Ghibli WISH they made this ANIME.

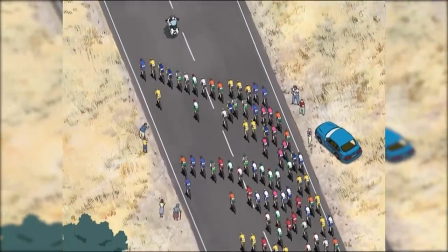(4:01)
It usually works as the models aren't in the forefront, though you can tell it's As a digital product it's bright,
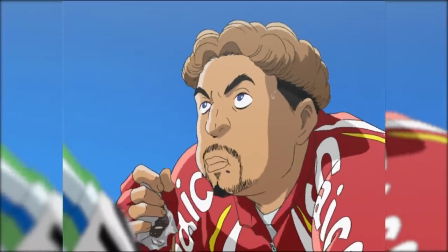(4:08)
clean and shiny to a glossy extent with the deep blues in the sky trying to cancel it out.
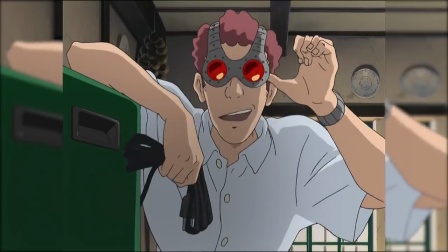(4:13)
It's teeming with easter eggs you know you got these glasses that reminds me of something from Nausicaa maybe if it's the creature or the design there's little parodies
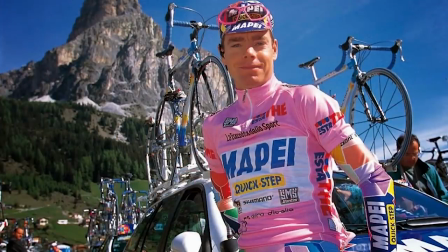(4:20)
here with the European teams using different names and such and different icons it's a sort of a love letter to the whole sport in general.
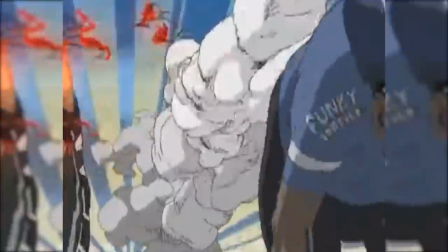(4:27)
This guy here he reminds me of Madhouse's director Rintaro who's also a huge cyclist And sometimes the animation really goes,
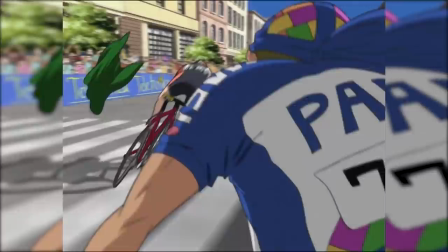(4:33)
it really starts flowing, that sparking corner across the dynamic backdrops.
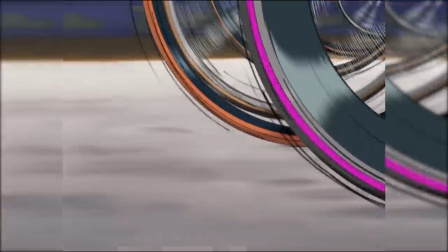(4:37)
During the final sprint it's raw, razor margins, rough thick lineage, reminiscent of the manga itself.
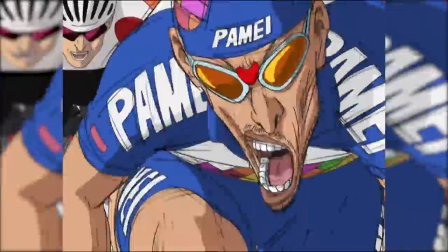(4:43)
That's when Toshiyuki Honda's soundtrack starts coming in.
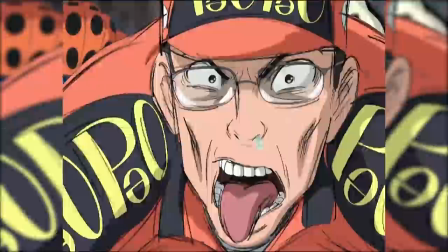(4:46)
He's the same person who did Osamu Tesaka's Metropolis, he's a jazz composer, but he's bringing a traditional Spanish instrumentation here.
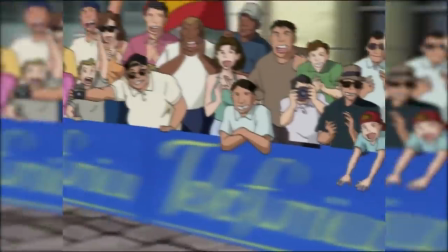(4:55)
It's a subtler take, sparingly used, only in pivotal moments.
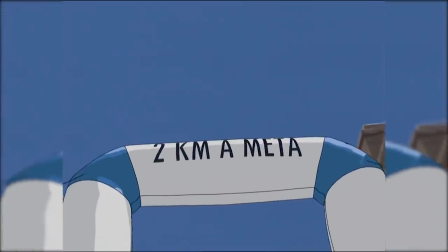(4:59)
You've got the acoustic guitars, flutes, tambourine in that samba like production it all builds around Pepe as if he was the bull chasing the red finish line.
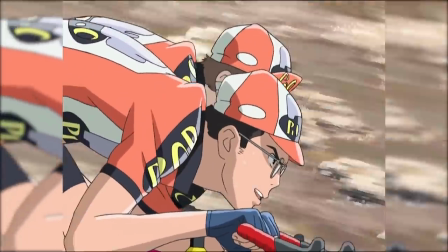(5:07)
Although the sound of spinning wheels is the driving force from start to finish.
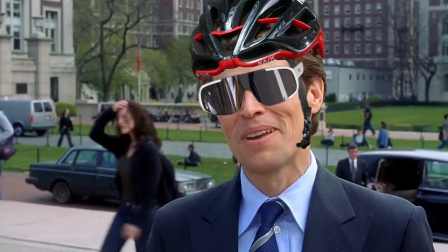(5:13)
I've been there buddy.
You know I'm something of a cyclist myself.
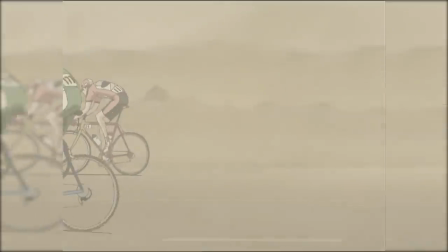(5:17)
That wind's a doozy and as someone who has cycled against the fierce wind I don't envy them especially in that heat.
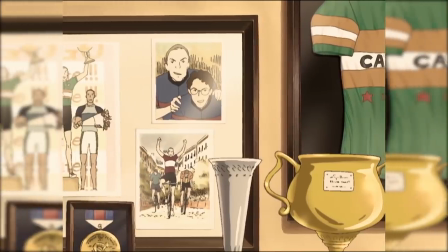(5:23)
All that cultural background brings a perspective to Pepe who's lived in the shadow of his brother his whole life.
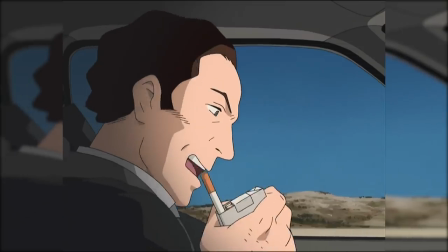(5:29)
If it's his bike, his accomplishments, or even his relationships,
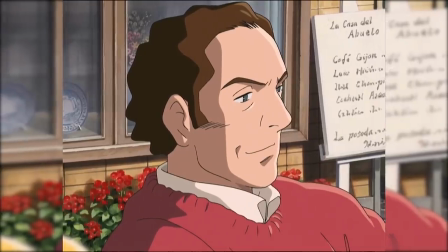(5:32)
9 months out in forced military service, his sweetheart is now his brothers and moving to the present they're married.
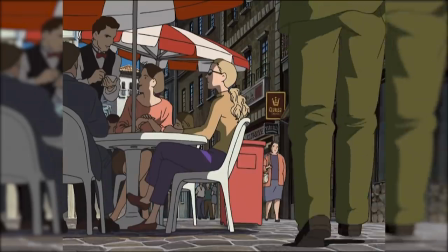(5:38)
That's gotta sting. And today it's not his day, it's theirs. Until a spanner is thrown in the wheel, where he could lose it all.
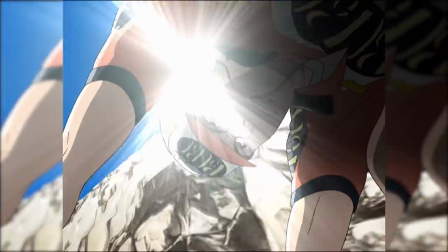(5:45)
Where the possibilities for Pepe outside of the circuit are small. He has little prospects in Andalusia and there's something one of Pepe's friends say that really hit me.
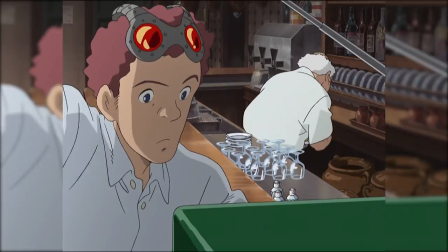(5:54)
Living in Andalusia, if I could have left I would have done the same. The only comfort here is to have a dream.
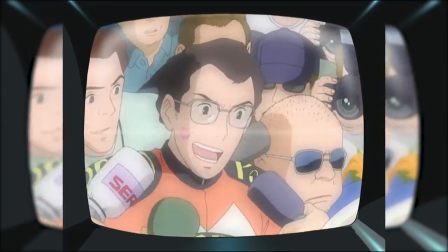(5:59)
And I left my dream to Pepe. He gives you a picture of why he fights and what it means to the people here.
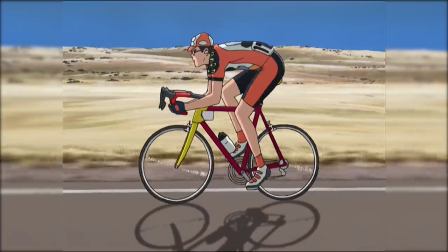(6:04)
Breaking away from the pact, he's got to really be an individual here. Even if you're not sure that you are strong enough to achieve your goals, you should still try.
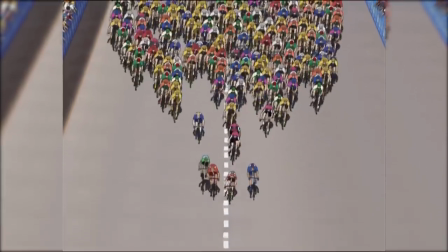(6:12)
That's what the director's getting at. Pepe's our guy, he's the underdog and he's putting everything on the line, that burning spirit.
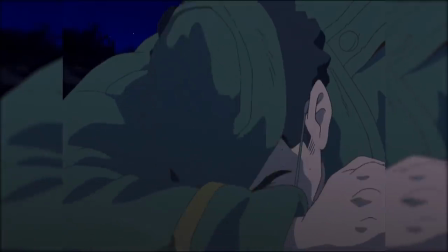(6:17)
He's hungry and bitter with a young vigour that wins out in the end.
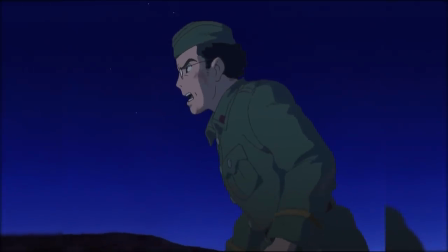(6:21)
It's a strange snapshot short of a story there's blind spots so I checked the manga to see if there's anything more here you know is there anything I'm missing to my
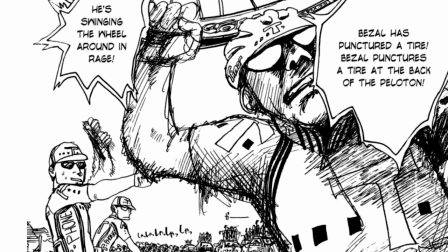(6:29)
surprise it's a fantastic adaptation from the page to the screen with the changes being subtle the manga focuses on several different groups
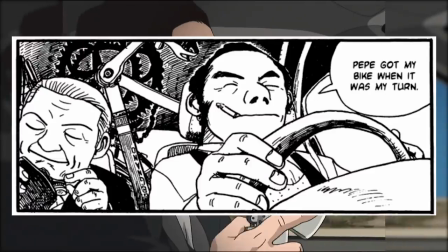(6:37)
of people living in the south of Spain it uses that source material and expands on it a fragment of their lives that we watch through a rear window
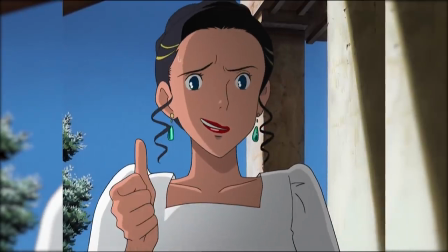(6:44)
in that regard Nasu excels the only one complaint I already have is I'd like more please I'd like a little bit more you know just
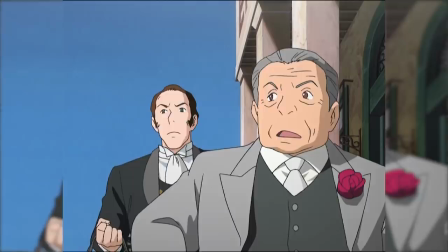(6:51)
just a little bit time with these characters,
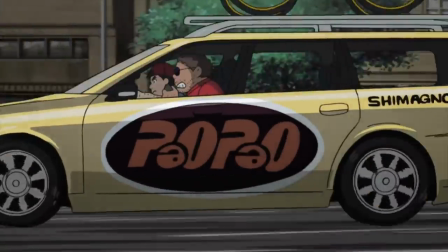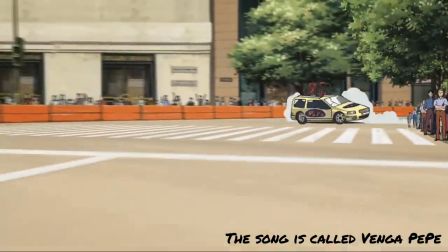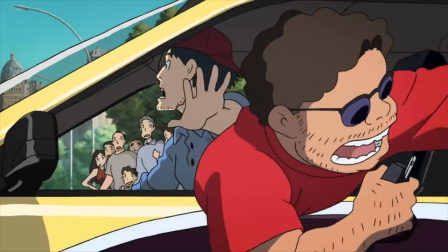(7:06)
in 2007
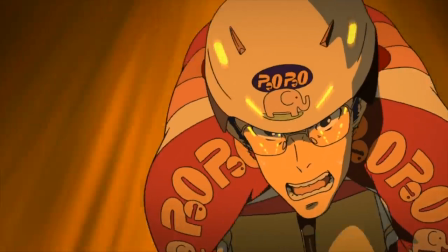(7:12)
another chapter of the manga became an OVA,
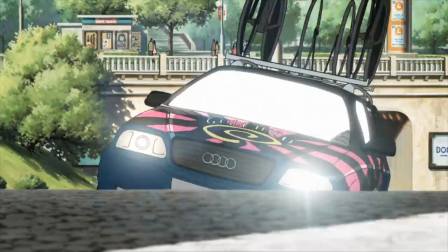(7:15)
I see the digital compositing has advanced, it's got some punch to it, flash is quicker and while the CGI is better, it's used more,
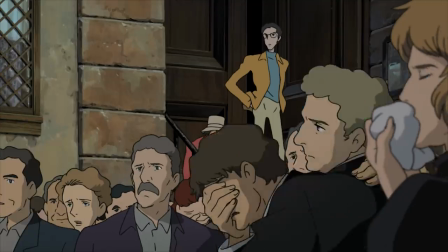(7:22)
thus it intrudes past the amount in summer, the character design has changed, the style has evolved over time,
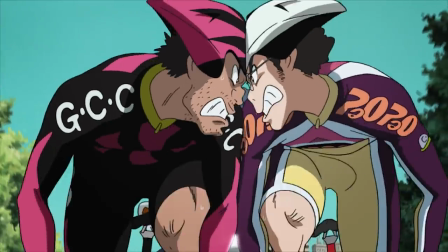(7:28)
going more in its own direction though you can still see its origins, the animation director is now the one from Eureka 7 at madhouse,
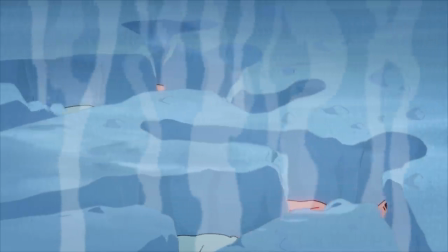(7:35)
kosaka is taking up a few roles this time but make no mistake he's still in the trenches there's a refined palette it's less poster paint and it
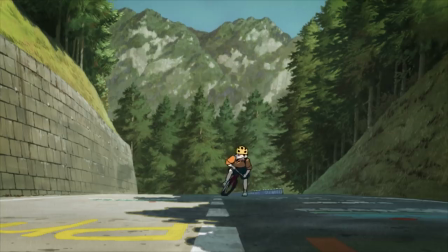(7:42)
has a bigger variety and it complements the different tone it's a higher frame count the staff is more experienced they push the certain set pieces beyond it's in your face kosaka had insecurities coming off his first film this time i hope not certain scenes give you those ponyo
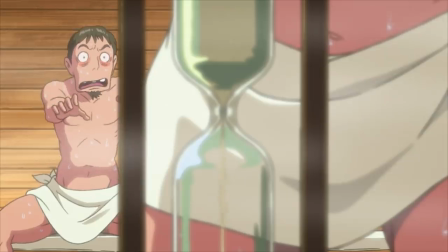(7:56)
vibes well he was working on the animation direction at the same time so i think i start to see him as an animator like come out more,
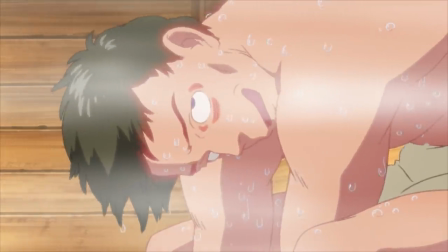(8:02)
the delicate expressions of the characters going overboard, lots of feeding off each other for bigger reactions, every cut is so dense, there's so much going on, it's moving synchronised.